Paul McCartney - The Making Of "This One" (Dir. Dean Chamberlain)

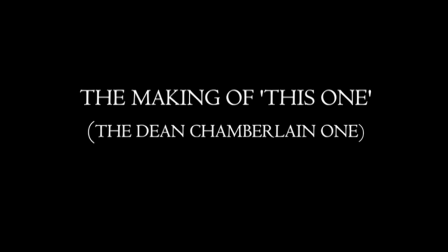A healthier group you could never ask for. I'm telling you like it is. Okay. Roll playback on camera.
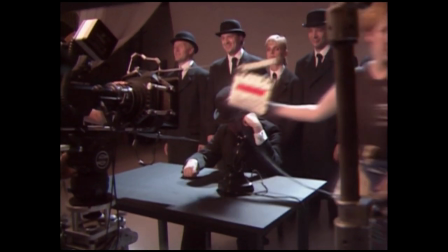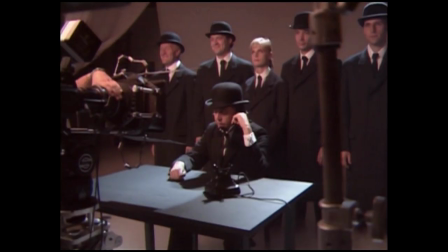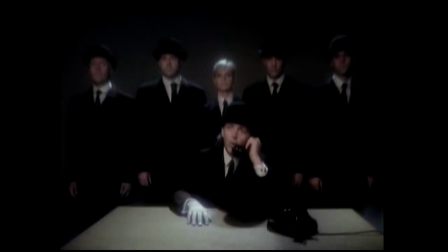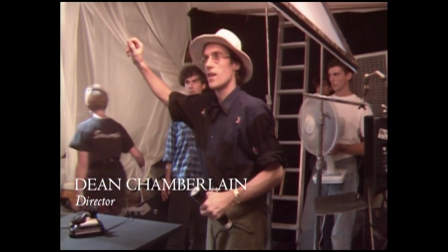We'll have all the lights off, and just for a blip of a second, I'll just flip on the back light there, okay?
The way I understand the theory behind how Dean Chamberlain works is that in the beginnings of photography, people took out what was called a camera obscura, which is a little device that had a lens on the front,
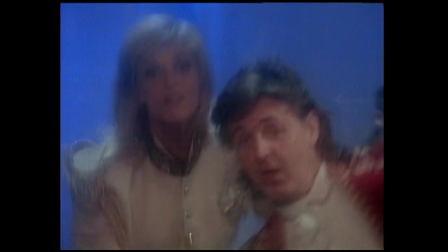and they took it out when they were going to go sketching or painting. and they'd point it and the lens at the tree they wanted to sketch,
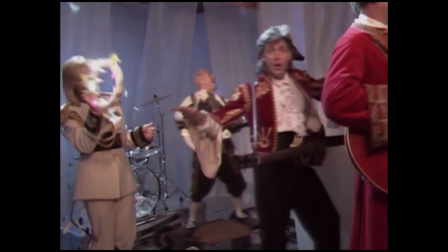say for instance, and then the image would appear on the top of the camera on a big plate. Then they'd put a bit of tracing paper over that and they'd trace the picture. So it was really to help them get exactly the shape of the tree. Then someone had the bright idea and said, well, why don't we get light to burn into the paper itself to save us having to trace it? So for that we'd need some light-sensitive paper. So once they figured that out, photography was born.
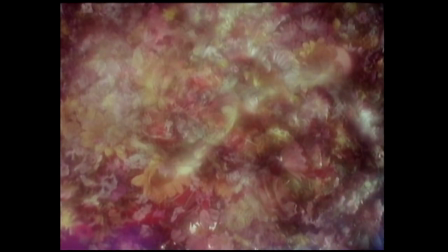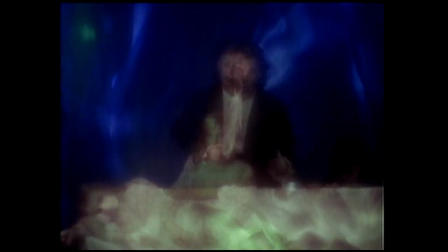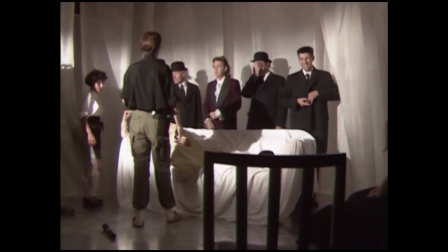You're in the middle of a swoon. Swoon.
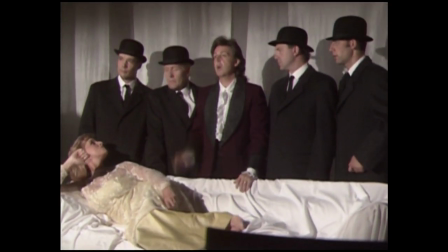But the thing is, in early days, because they just didn't have as sophisticated stuff as we've got now, what they used to do was, you'd have to sit there for about 15 minutes,
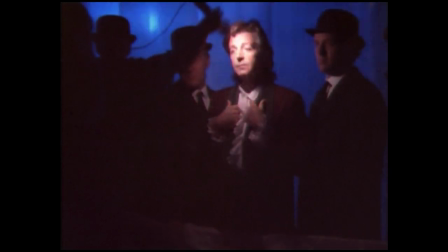and old-fashioned Victorian pictures and you didn't have to move because if you moved it would glare the image so consequently any old pictures you see of Paris or London or any of those old places appear to never have any people in the streets or any horse and carriages or any uh bikes or anything because all those people were moving fast and so they never registered on the film because anything had to sit there for 15 minutes the only thing that registered would be the old tramp who fell asleep in the doorway and he'd be there for 15 minutes so he'd register on the film so if you think of that idea and bring it up to date what dean does is he gets all the
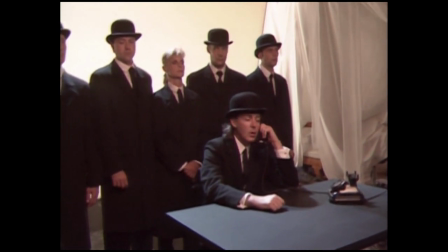lights out in the room first of all okay kill the lights please and he opens the camera so there's no light going into the camera then
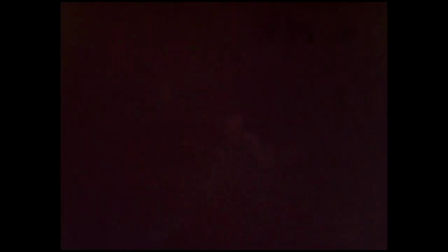he walks into the shot and with a torch he illuminates the little bits of your face that he wants to see and then maybe with another torch on your jacket you put a red torch on a red jacket and illuminate that so that because these lights are being are lighting it all up that's what registers on the camera and as long as he moves quickly
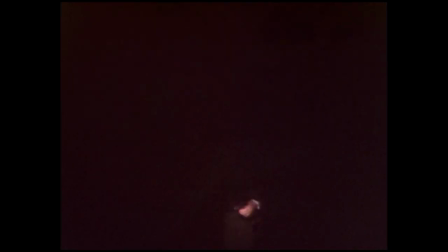like the old-fashioned photographs he won't be seen as long as he doesn't stand there for the whole of the exposure
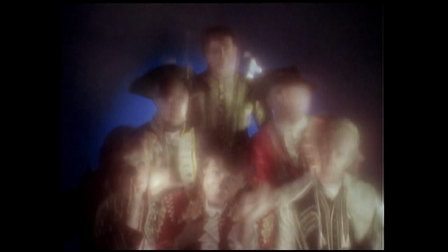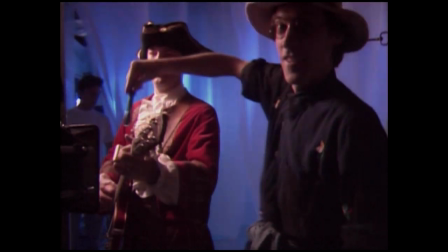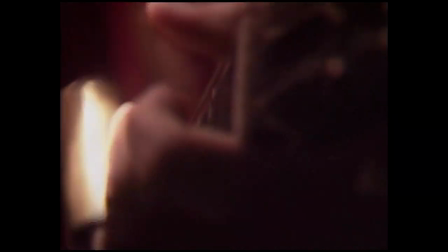To me it's more like painting than filming or photographic, it's because the lighting I do is applied directly by me to people or surfaces
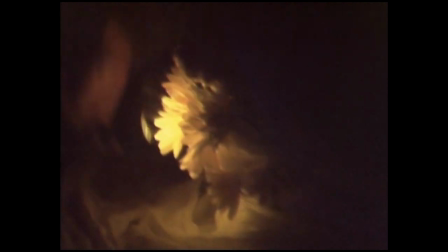or objects or whatever in an impressionistic kind of way any color you can imagine any tonality any um any feeling you can come up with you can actually turn
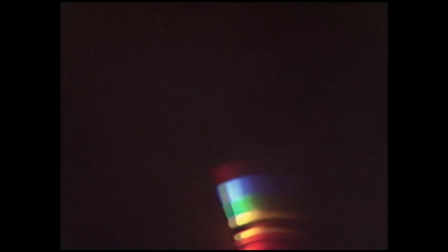that into light as a painter would do with paint